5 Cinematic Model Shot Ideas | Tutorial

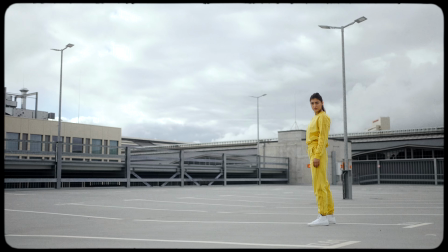[4:12]
Think of it like circling your model while the camera stays locked in place. While this shot can be acquired handheld using slow motion, it's best achieved with a gimbal for smooth movement.
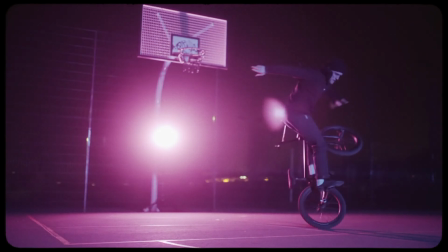[4:21]
The orbit shot gives your footage a sense of depth and energy, creating a more immersive experience, the protagonist experiencing the surroundings.
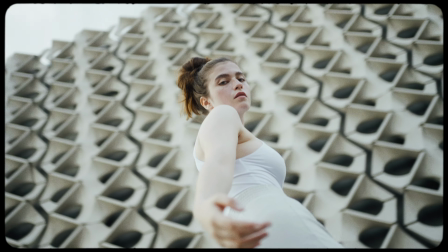[4:28]
To enhance the dramaticness of the orbit, you can move in the opposite direction of the model.
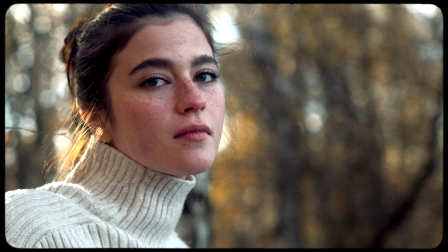[4:32]
Try out as well different focal lengths and apertures to include or exclude the surroundings of the model, depending on the needs of your story. finally, let's dive into the Vertigo shot.
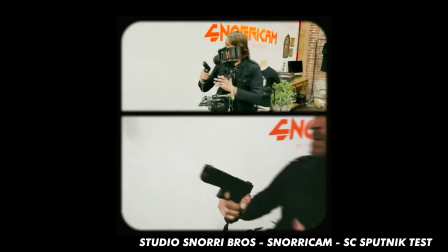[4:44]
Typically, a so-called snorri cam mounts the camera to the model's chest, giving the audience an intense, intimate connection to the character's movement and emotion.
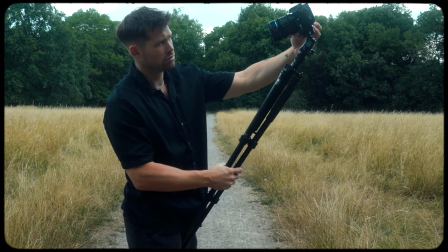[4:53]
But if you don't have a snorri cam rig, which can be pretty expensive, you can get a similar effect by having the model hold the camera firmly against their waist with a tripod,
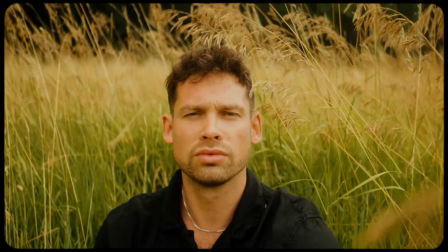[5:01]
sort of locking the tripod legs to the belly or the belt with the camera positioned towards their face.
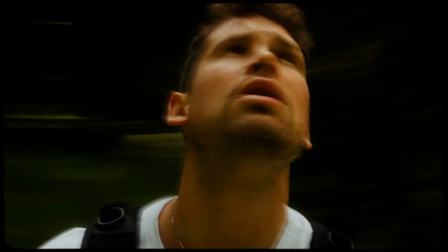[5:07]
This creates a unique POV shot that feels very personal and immersive and works especially well on confused scenes,
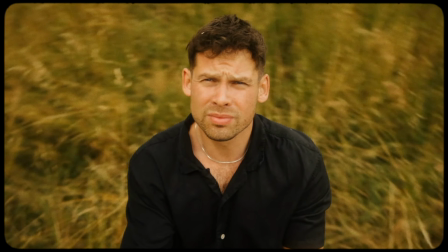[5:14]
drunk party scenes, to transmit confusion of the protagonist.
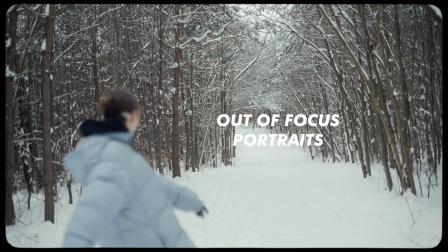[5:20]
So there you have it, 5 cinematic shot ideas with a model.
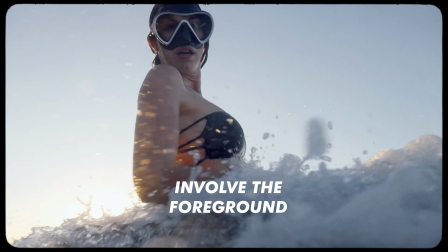[5:23]
Whether you're experimenting with slow shutter transitions, quick zooms or the Vertigo shot, these ideas will take your cinematic game to the next level.
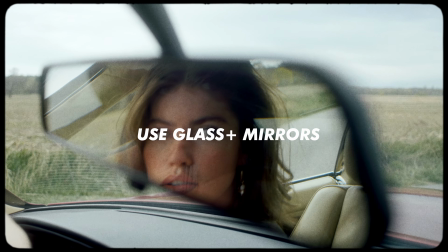[5:30]
What's your favorite shot to capture with a model? Let me know below in the comments. Don't forget to subscribe for more filmmaking tips in 2025. Big things are coming, including the next chapter of MABO's journey, Tokyo.
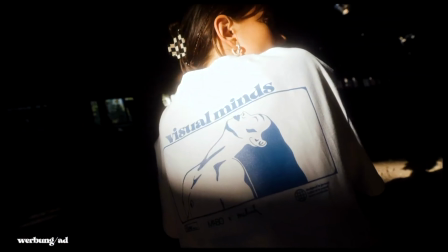[5:41]
Also check out my passion project Visual Minds, oversized comfy streetwear designed for artists just like you. Also available like all MABO Glow orders with free shipping. That's it for today's video. See you in the next one. Peace.